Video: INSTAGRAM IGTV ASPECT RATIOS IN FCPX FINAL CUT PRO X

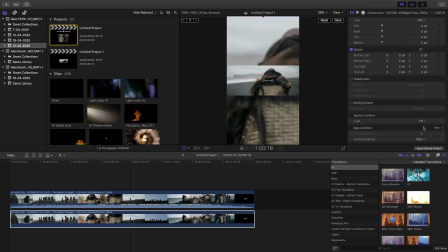But what I'm going to do is reset that, click on fill, so it's just to the top of the lines.
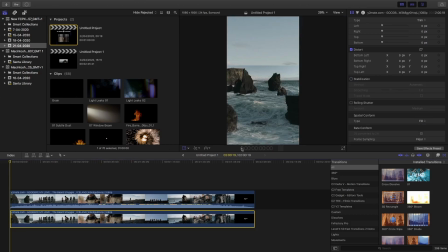So your options are, this is one, so you can have your film in the middle and as like a zoomed in version underneath it.
It's okay. Goodbye, my love.
Sometimes it's a little distracting, I think.
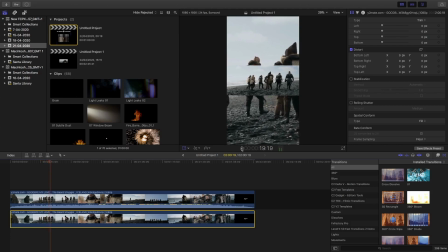So what else can we do with it? Let's see what we can do. Okay, so what we can do is if we click on here, Final Cut Pro X, and we type in focus,
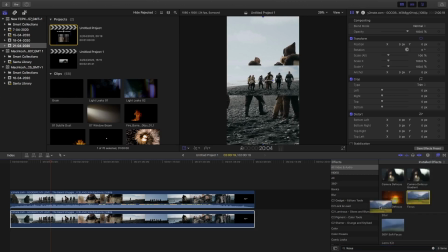F-O-C-U-S, and then click and drag that into the timeline onto the piece of film underneath. And now what I'm going to do is take up the focus and make it more soft to take the edge off it, so it's not such a distraction.
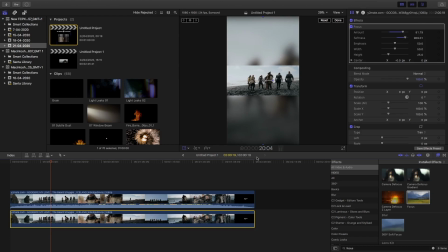Okay, so
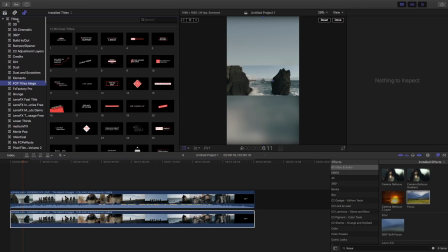now we've got something where our eyes are drawn to the middle of the screen, and instead of looking at just
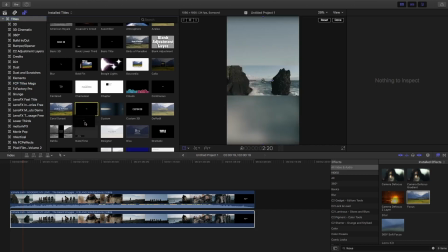a black blank space behind, we've now got a zoomed in picture of what we've got, and it looks a bit nicer. So what else can we do? We can add things on it to make it look a little bit more interesting.
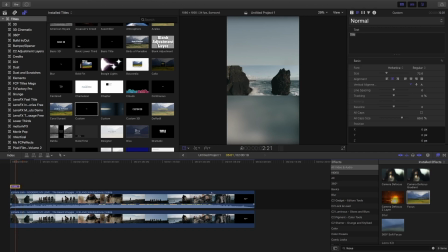So I'm just going to drag in some text. This is just custom text, nothing too flashy. And then I'm going to either double click here, or I can click here, select it, and then type what I want to type. So I'm going to type, say, it's just an example,
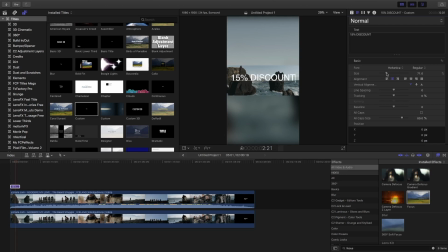15% discount. Okay, take that down a little bit in size, and then I'm going to click and drag that down a little bit.
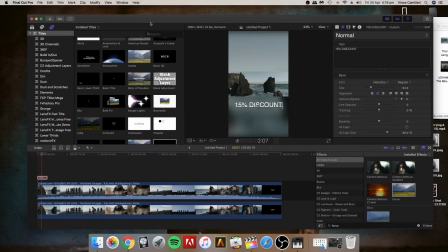And next, I'm going to
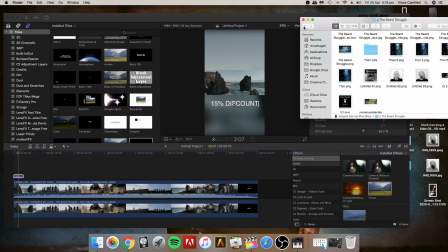find one of the Beard Struggles PNG files of the white logo, and it's the one where it just says the Beard Struggle.
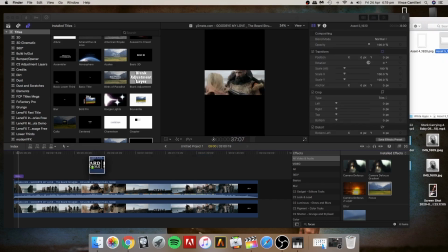The Beard Struggle.
That's right, that was me singing that song.
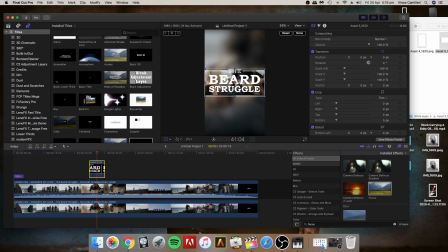So let's place that on the timeline. And then I think I'm going to make it a little bit smaller, so it's inside the actual frame.
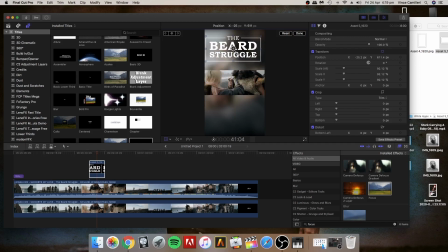And then I'll drag that up so we can fill the space. Honestly, guys, the possibilities are endless. This is just a little example of what you can do to make things look a little nicer.
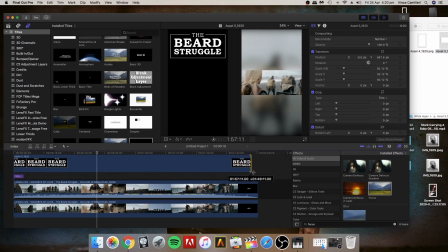So I'm going to track this at the beginning, and then I'm going to track it all the way to the end.
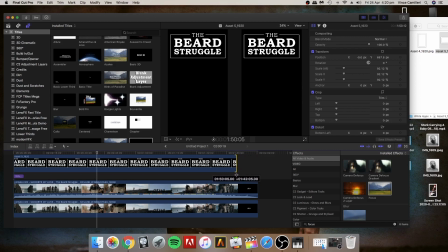Now, I want it so where when the picture fades out, that goes as well, because otherwise you're just going to be stuck with that, the Beard Struggle at the top.
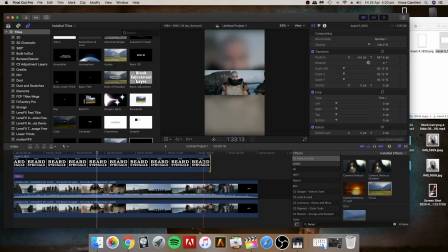At the end of the film, it won't look so good. So you need to make it look good.
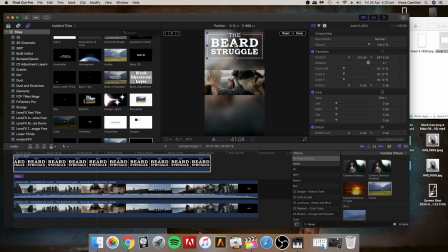Okay, yep, happy with that. I'm just gonna drag that down just a little bit so it's a bit more centered, yeah? Nice one, that's looking good. Right, what else can we get in there?
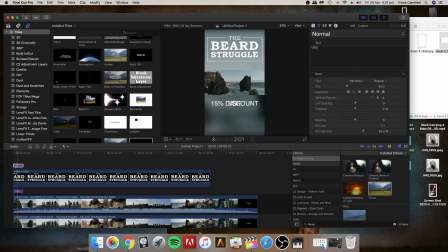One of the PNG files, I think. Well, actually, let me just do this. If I press Alt and C and Alt and V, it's just going to copy that text.